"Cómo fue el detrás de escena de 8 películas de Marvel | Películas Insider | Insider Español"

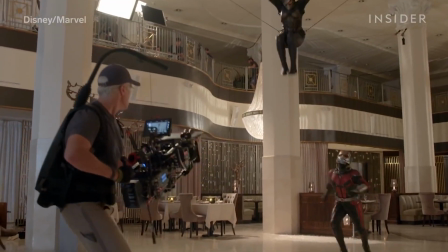(0:04)
Por más de una década, el universo cinemático de Marvel, o MCU,
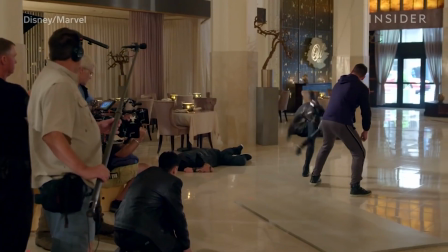(0:08)
ha llevado el mundo del cómic a la pantalla grande, con efectos visuales de última generación y acrobacias elaboradas.
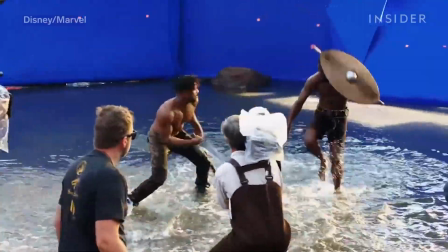(0:14)
Las películas de Marvel demandan un trabajo físico exigente para los actores y las personas detrás de cámaras.
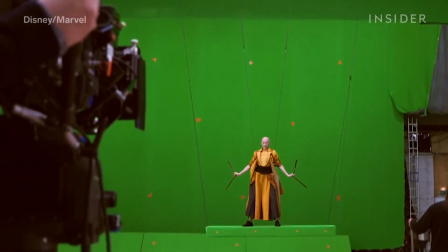(0:20)
Para aprender sobre el proceso de creación, echemos un vistazo a cómo fue el detrás de escena de 8 películas de Marvel.
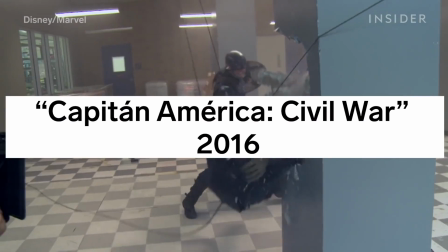(0:30)
La tercera película de Capitán América se hizo a lo grande,
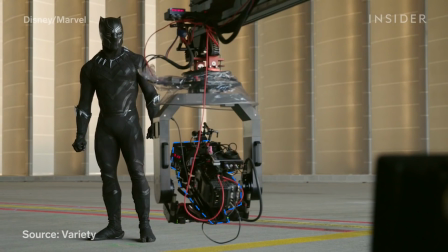(0:34)
y fue la primera película en la que se usaron cámaras IMAX 2D, que resultaron útiles para la legendaria batalla en el aeropuerto.
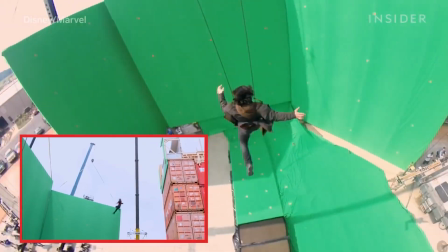(0:40)
Para filmar la toma de este salto arriesgado, se necesitó que un doble atado con una cuerda saltara justo detrás de Bucky,
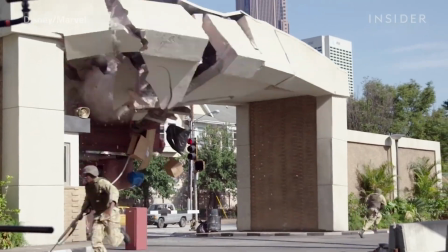(0:47)
y para otra toma literalmente volcaron un camión.
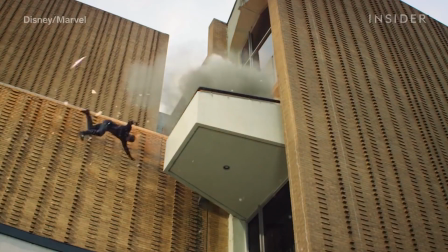(0:49)
Una secuencia que requirió mucha planificación es cuando Capitán América se enfrenta a Calavera y cae por una ventana sobre un techo, luego un camión y finalmente el suelo.
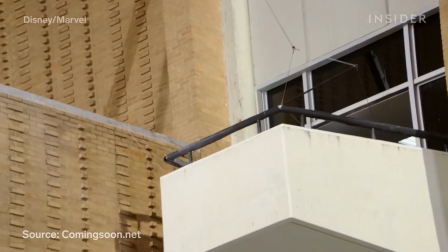(0:58)
El coordinador de acrobacias Sam Hargrave, que también fue doble de Capitán América, dijo que debieron agregar el techo y el área de carga al edificio existente.
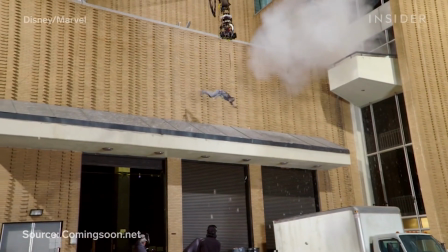(1:07)
Además, el techo debía tener la inclinación exacta y todas las almohadillas debían quedar ocultas luego.
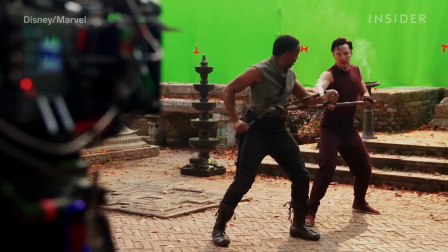(1:17)
Doctor Strange hizo que el MCU subiera de nivel en lo visual. Este multiverso implicó muchas imágenes generadas por computadora, llamadas CGI,
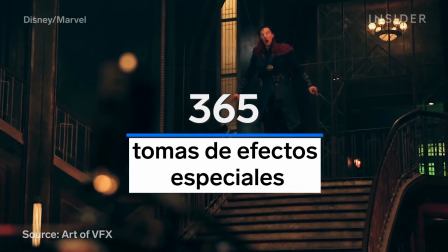(1:25)
y solo Framestore trabajó en 365 tomas de efectos visuales, por lo que había muchas pantallas verdes y espacios vacíos en el set.
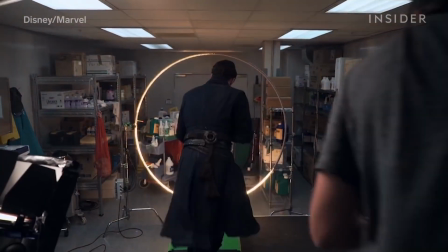(1:33)
Un ejemplo es cuando Doctor Strange atravesó este portal hacia otra dimensión. En el set, tan solo caminó a través de una especie de aro hula-hula brillante.
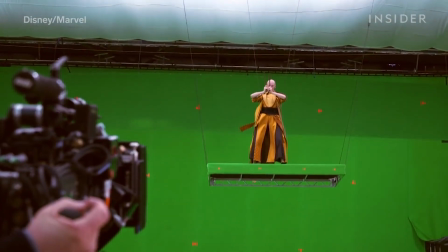(1:42)
Por otro lado, se usaron sistemas complejos de cables para simular que los personajes flotaban en el aire.
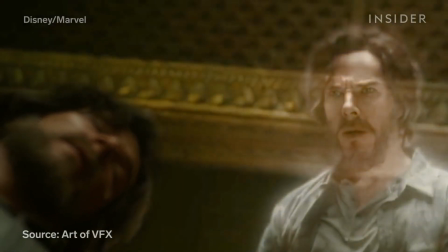(1:47)
Y en la escena en que Strange adopta su forma astral, el equipo de efectos visuales usó iluminación de fondo, lo que ayudó a crear el efecto de transparencia.
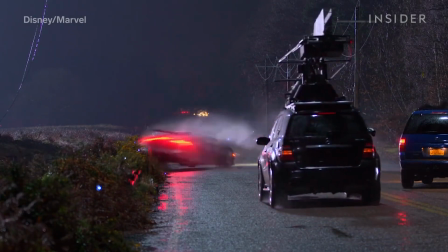(1:56)
¿Y qué hay acerca del accidente fatídico de Strange?
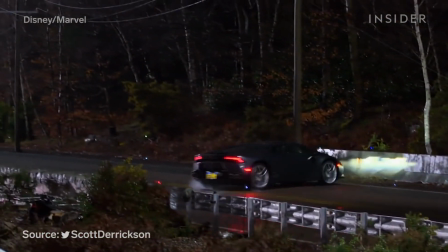(1:59)
Según el director Scott Derrickson, tuvieron que destruir unos 9 Lamborghinis reales hasta lograr esta escena.
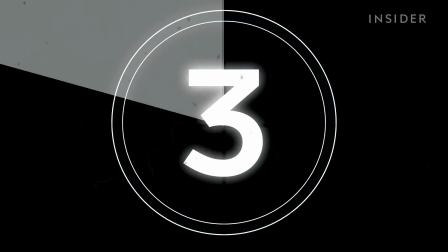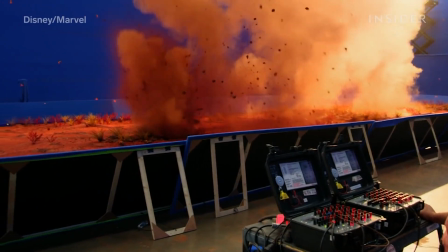(2:10)
Como era de esperar en la secuela de Guardianes de la Galaxia, el espacio exterior lucía como si se hubiera usado una pantalla azul.
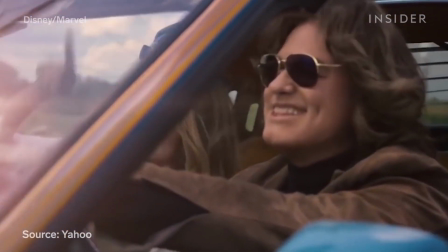(2:17)
Y el rejuvenecimiento de Kurt Russell en el flashback inicial es uno de los toques más sutiles.
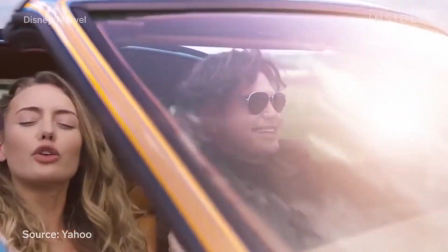(2:22)
Aunque también hicieron retoques de maquillaje, la mayoría del trabajo fue mediante CGI.
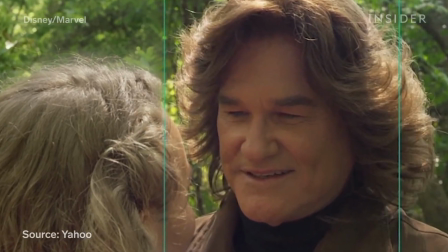(2:26)
Un actor joven reemplazó a Russell como referencia para recrear su piel a los 30 años.
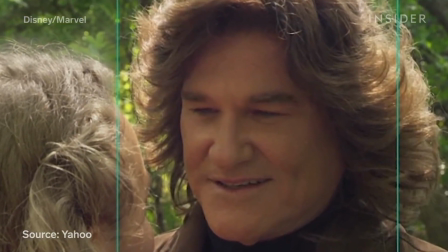(2:31)
Los artistas de efectos visuales insertaron luego parte de la piel del doble en la del actor mayor.
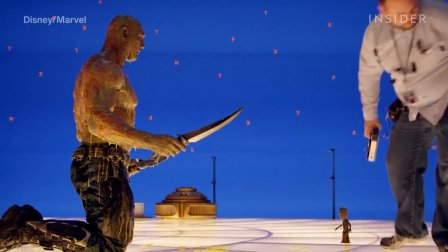(2:36)
¿Y cómo se actúa junto a un personaje de CGI como Baby Groot?
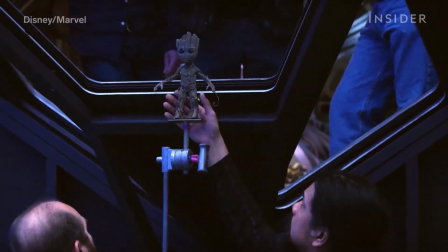(2:40)
Se usó un muñeco de Baby Groot para que los actores supieran a dónde debían enfocar la mirada en cada escena.
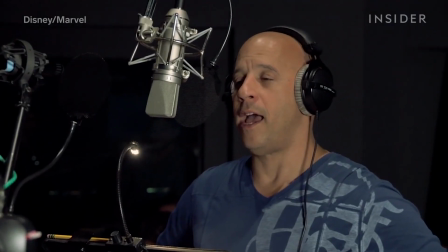(2:47)
Los actores Bradley Cooper y Vin Diesel grabaron las voces de Rocket y Baby Groot en una cabina de sonido.
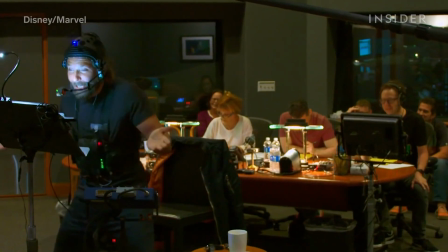(2:53)
Además, se grabaron sus expresiones faciales y gestos para usarse como referencia al momento de animar a los personajes.
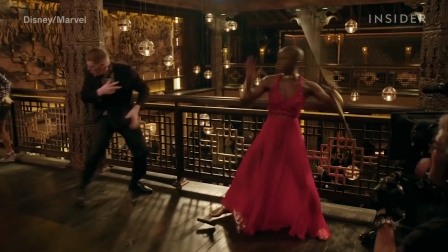(3:03)
En la película Pantera Negra, se puede apreciar que el elenco tenía un entrenamiento riguroso en estilos de lucha, como el judo y el jiu-jitsu.
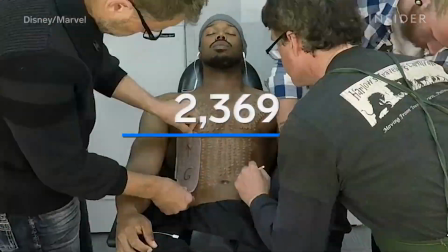(3:11)
El actor Michael B. Jordan trabajó cubierto con unos 3.000 puntos protésicos hechos de un material similar al pegamento.
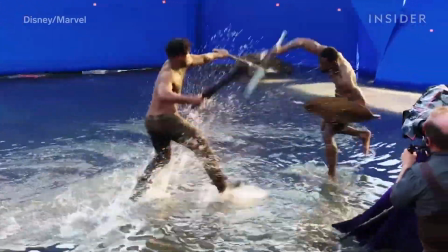(3:18)
Pero el equipo de maquillaje debió asegurarse de que no se desprendieran en la batalla en las cataratas, ya que era una escena de lucha con mucho contacto corporal y agua.
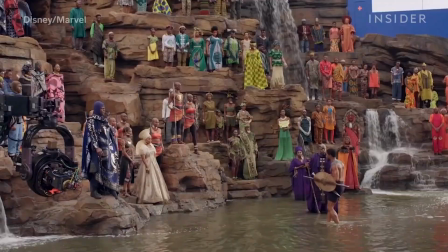(3:27)
La película Pantera Negra fue filmada en diferentes países.
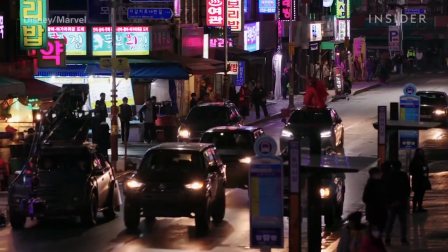(3:30)
Muchas de las escenas de Wakanda se filmaron en un set en Atlanta, pero la persecución en auto por las calles de Busan sí se filmó en Corea del Sur.
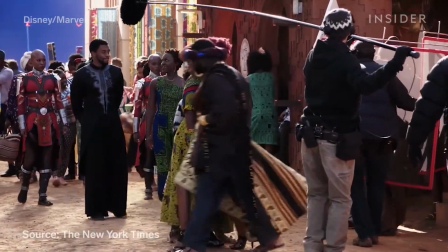(3:38)
Según la directora de fotografía Rachel Morrison, querían que Wakanda luciera diferente a otras partes del mundo,
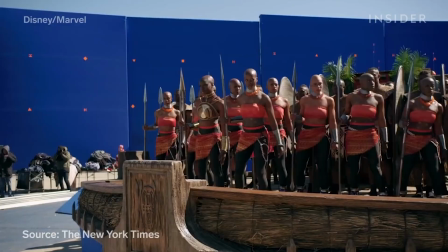(3:44)
y usaron la iluminación para contribuir a ese efecto.
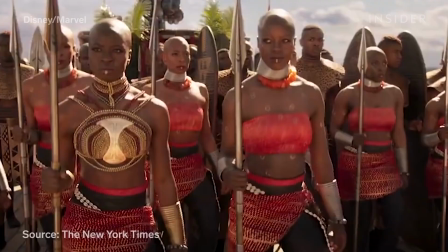(3:47)
Para las escenas en Wakanda, Morrison dijo que usaron la luz cálida de la tarde, además de luces complementarias para evitar cualquier sombra.
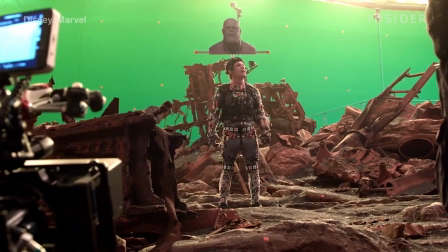(3:58)
La película Avengers Infinity War contiene aproximadamente 2.900 tomas de efectos visuales.
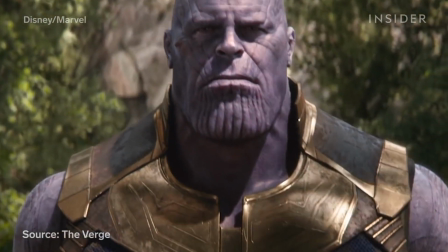(4:05)
Además, Thanos es una maravilla de la captura de movimiento, porque dar vida a un personaje de CGI con más de 40 minutos de pantalla fue un gran reto.